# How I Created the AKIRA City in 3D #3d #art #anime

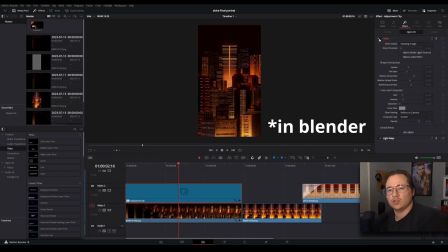16:45 I couldn't get the bloom exactly how I wanted, that really soft bloom that I have been able to get with all the other renders. I just think there's too many lights. It was too much of a distance, too crazy of a scene. So I just wanted to give it a little bit of that extra bloom, and that's what I brought it into DaVinci for.
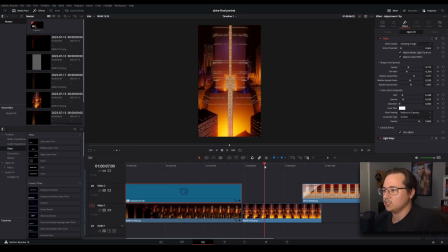17:01 But that's the only thing here. This second shot is exactly as is, no adjustments made.
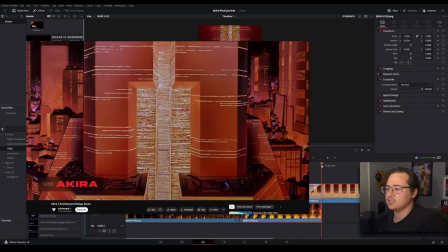17:07 And then there's a cross dissolve to this shot, and this is purely because that's how it was done in the original, and I like that.
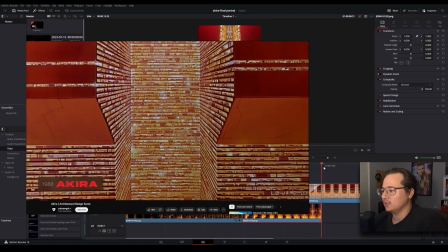17:14 So I thought it would be a great little, like a reference of the original one.
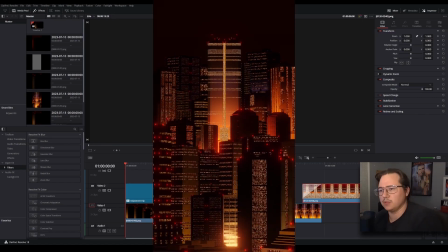17:20 So yeah, so that's pretty much it. If you want to see a full version of this video, like me going more in depth and all that kind of stuff, I got a ton of that stuff on Patreon.
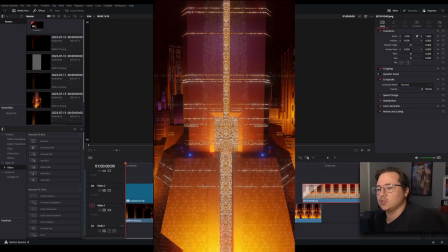17:26 I'm putting up assets, I'm putting up like tutorial videos, all this kind of stuff. You can get that over there.
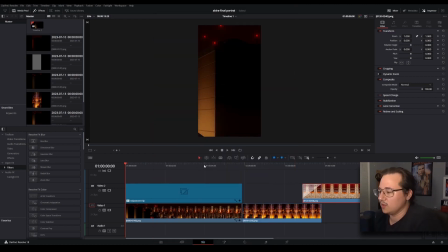17:31 Yeah, and if you just want to support me, perfect place to do that as well. But otherwise, yeah, I'm really stoked with how far this came, and I'm really happy with the end result, and I'm really happy that everyone was liking it and it's doing really well. The next one is going to be a little of a change of pace, but it's still going to be anime related. Yeah, I got something interesting, so you'll want to be subscribed and stick around for that. I'll see you in the next one. Peace.